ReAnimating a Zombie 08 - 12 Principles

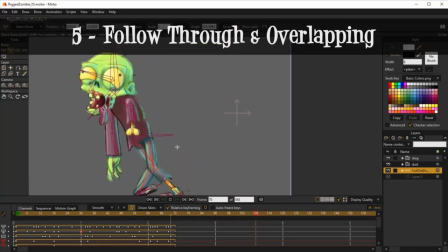[12:18]
It's motion that
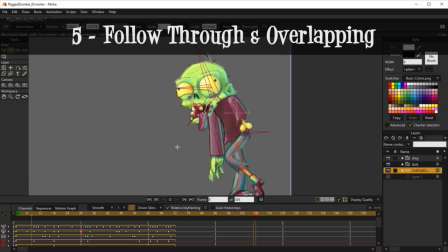[12:21]
results of well, not results, it's a consequence of the main motion that you're animating.
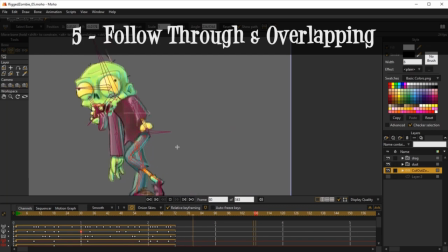[12:27]
Okay, henceforth it does not start at the same time, there's a tiny delay on it.
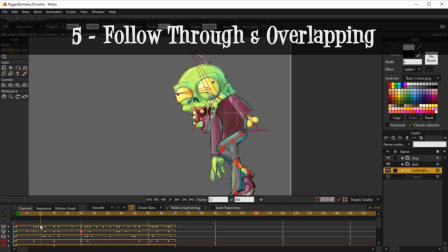[12:33]
Okay, so if he moves, like you can see the hanging arm, like focus on the arm and the tongue. If you see, like when he starts moving, the arm is it's still stretched, okay, in the same position as is the tongue.
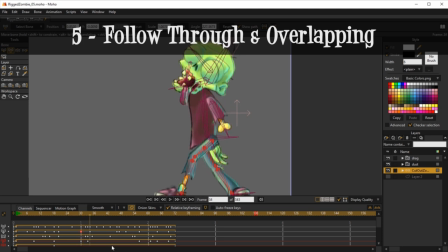[12:52]
And now when he leans forward, see this drag that the arm has? It tries to stay in the place that it was due to inertia, so of physics, and now it drags behind, okay?
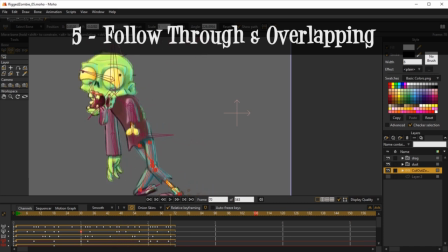[13:08]
And now it's wiggling and then it settles, okay?
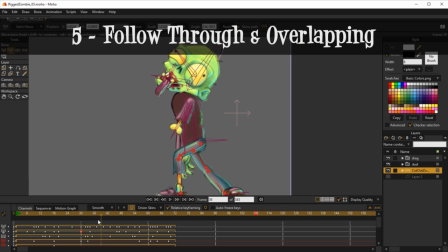[13:15]
It's always starts this overlapping motion, it's motion that is the consequence of the main action, and it doesn't start immediately, starts with a couple of frames delayed or a little bit more,
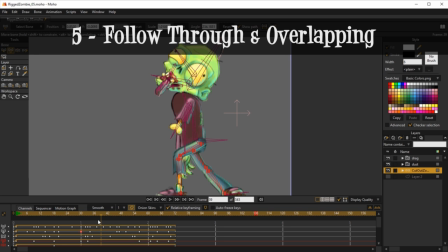[13:31]
and it makes everything look more natural because it makes you feel like the main force is applied to other things, and those things are reacting to the main force, so gives credibility to the main force.
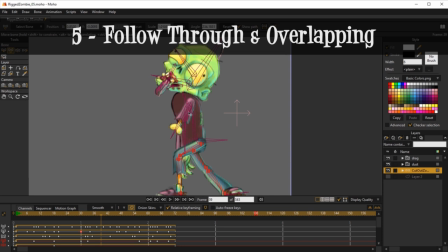[13:47]
Okay, in this case the legs movement and then the torso movement. Okay, so again, it's to emphasize the movement, hence making it clear, hence enhancing the staging. Okay, so now we've covered follow through and overlapping.
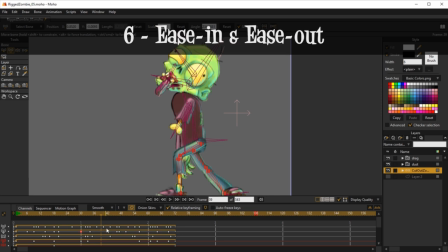[14:05]
Let's go into is in and is out. Okay, is in and is out. We have the perfect example in this arm over here. This arm moves that way. Let me just see the red lines.
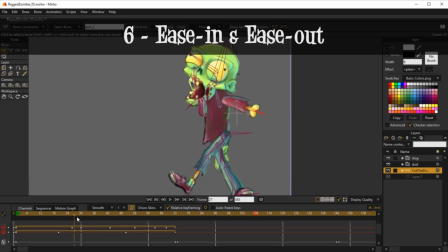[14:23]
Okay, you can see it easing out here.
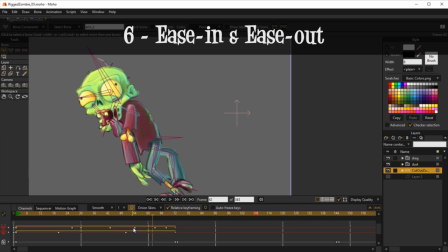[14:29]
Okay, you can see that the spacing between well, actually this is not the spacing, this is the timing.
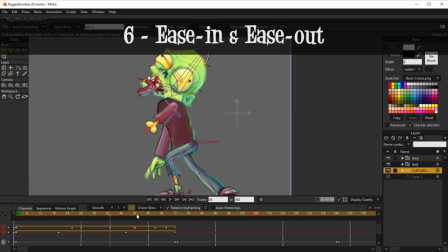[14:36]
The timing here is the amount of frames here between these two keys is bigger than this,
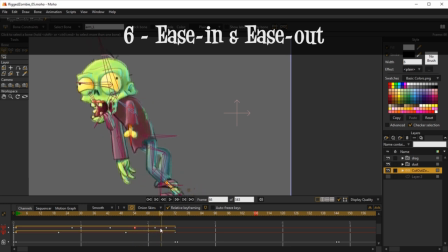[14:44]
and this one's bigger than this, and this one's bigger than this. Okay, it's getting smaller and smaller, making it an ease out. Okay, I'm making it stop
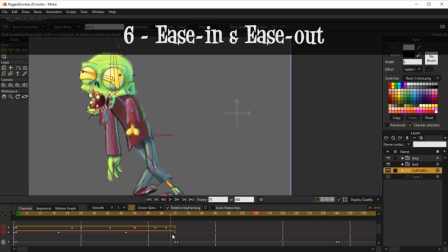[14:59]
by easing out the motion. Okay, it's all that it is.
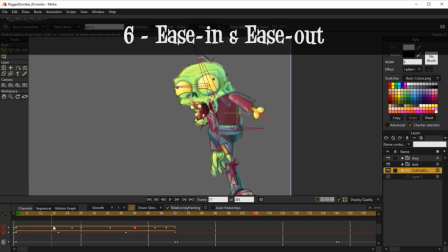[15:05]
It's that. Okay, you start slow, you step big.
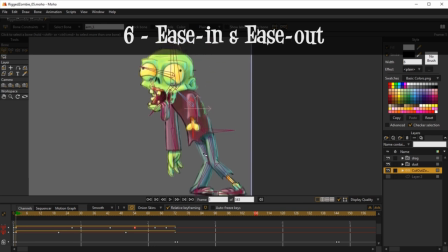[15:11]
Yeah, you can also see that in the main leg, the one that we started by animating.
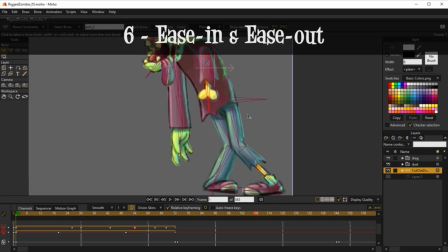[15:17]
Okay, so let me just activate these keys. You can see it's starting slow here and then stepping down. Okay, the motion from here to here takes 18 frames.
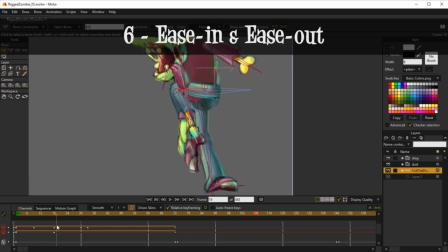[15:36]
Okay, all of this 18 frames and then snaps down. Okay, it snaps down in just 12 frames. Okay, so
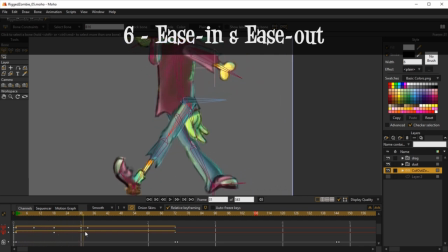[15:50]
the easing in and easing out is when you make something start slow, it's a ease in, and slow, ease out. Okay, so again, you can see that maybe better than the leg,
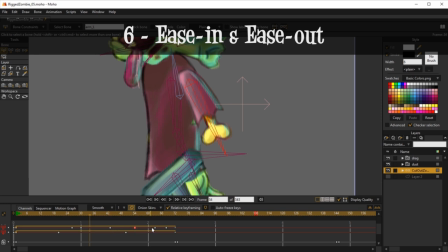[16:04]
it's here because you can clearly see the keyframes getting closer and closer. This is an easing out. Okay, let's put him center stage.
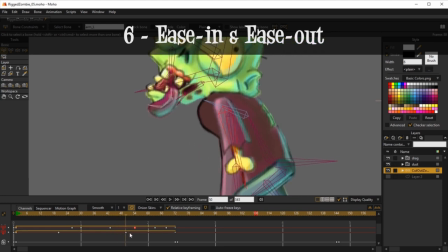[16:15]
There you go. That's an easing out of the movement. And there you go.
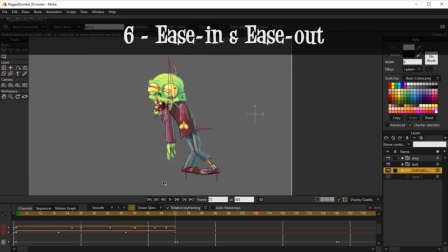[16:21]
Again, we did that on several things.